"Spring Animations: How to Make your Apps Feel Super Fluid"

I love it when apps feel super smooth and fluid. Just like water moving around in a glass. The key to making apps feel fluid is, of course, animations. But not just any animations. In this video, I'm going to show you the secret of how to use animations properly to make your apps feel fluid just like water. But before we dive in, let me give you a quick tour through the animations that I use in my own apps to show you what I mean.
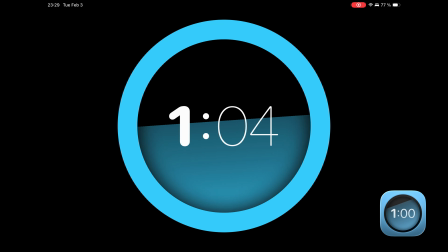34s
This timer uses a water surface as a progress bar,
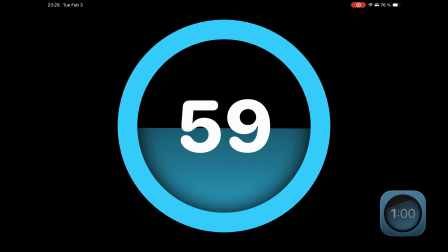39s
and it reacts to gravity, imitating the behavior of real water.
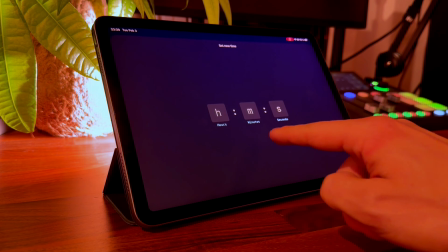45s
Notice how the button reacts when it's being tapped. When a unit is selected, there is a smooth transition. When switching time units from minutes to seconds, the page turns in a very fluid way.
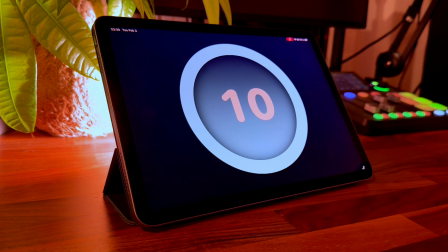64s
Even the dismissal of the sheet conveys the same kind of satisfying feeling.
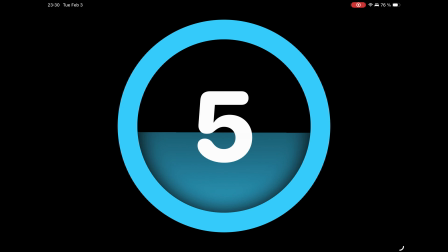70s
Notice how the seconds are counting down very gently. They overshoot the baseline and then snap back into position.
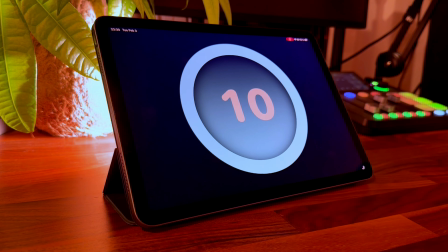80s
Isn't this satisfying? Now let's have a look at this tally counter app.
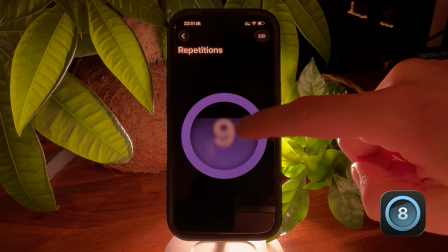86s
It's called Count on Me. It uses the same design language and the same animations as the timer app that you saw before.
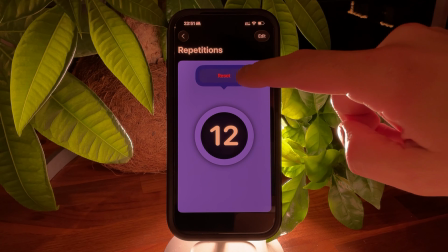98s
When resetting a counter, it snaps a little heavier, indicating a destructive action.
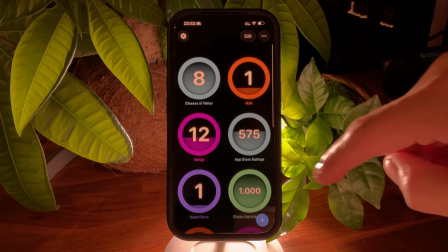104s
Notice how the scroll view bounces when it reaches the top.
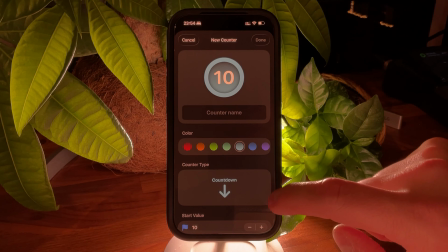109s
When toggling the counter type between counting up and counting down, the arrow animates in the same fashion. When selecting a different color, the little color dots animate very gently.
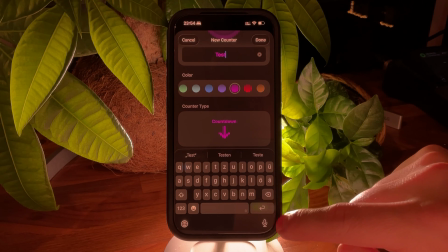122s
And when inserting a counter into the existing view, the animation is also very smooth.
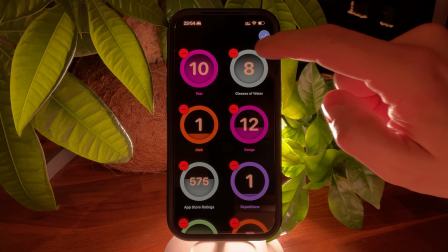128s
And the same when switching positions or deleting a counter. What do all these animations that you just saw have in common? They're not just any animations, they're all spring animations. They all use the same kind of timing curve. What does that mean? An animation changes a value or multiple values over time. For example, if this is a button, we could change its horizontal position, its X value, from here to here. So an animation transitions a property from one discrete value to another discrete value. And it does that gradually over time in very small steps, in very small increments. And the velocity at which this thing is happening, at which the change is happening at any given time, that is described by the animation's timing curve. And that's where all the magic is happening. Modern UI frameworks provide the option to adjust an animation's timing curve and typically provide a couple of presets. Let's have a look at the timing curve presets that SwiftUI provides on iOS. I made a little app for this to visualize how these different timing curves feel. The linear timing curve is just a straight line. It doesn't have an acceleration and a deceleration.
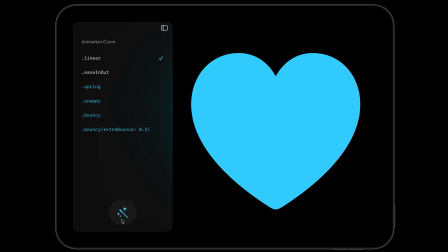216s
And that's why this animation doesn't feel fluid. It has a hard start and a hard end. That's different with the ease in, ease out timing curve. It starts slowly, then it accelerates, and then it decelerates at the end.
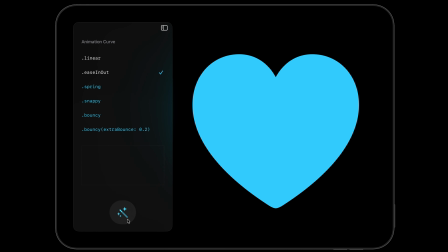232s
It slows down. And for that reason, this animation already feels a little smoother.
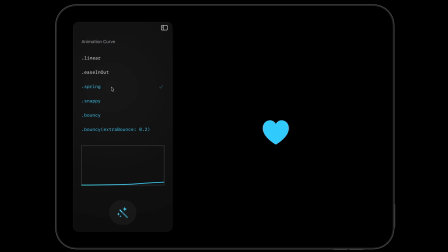239s
But it's not quite it. It's still not fluid. And that changes with a spring animation. You can see the curve looks quite different.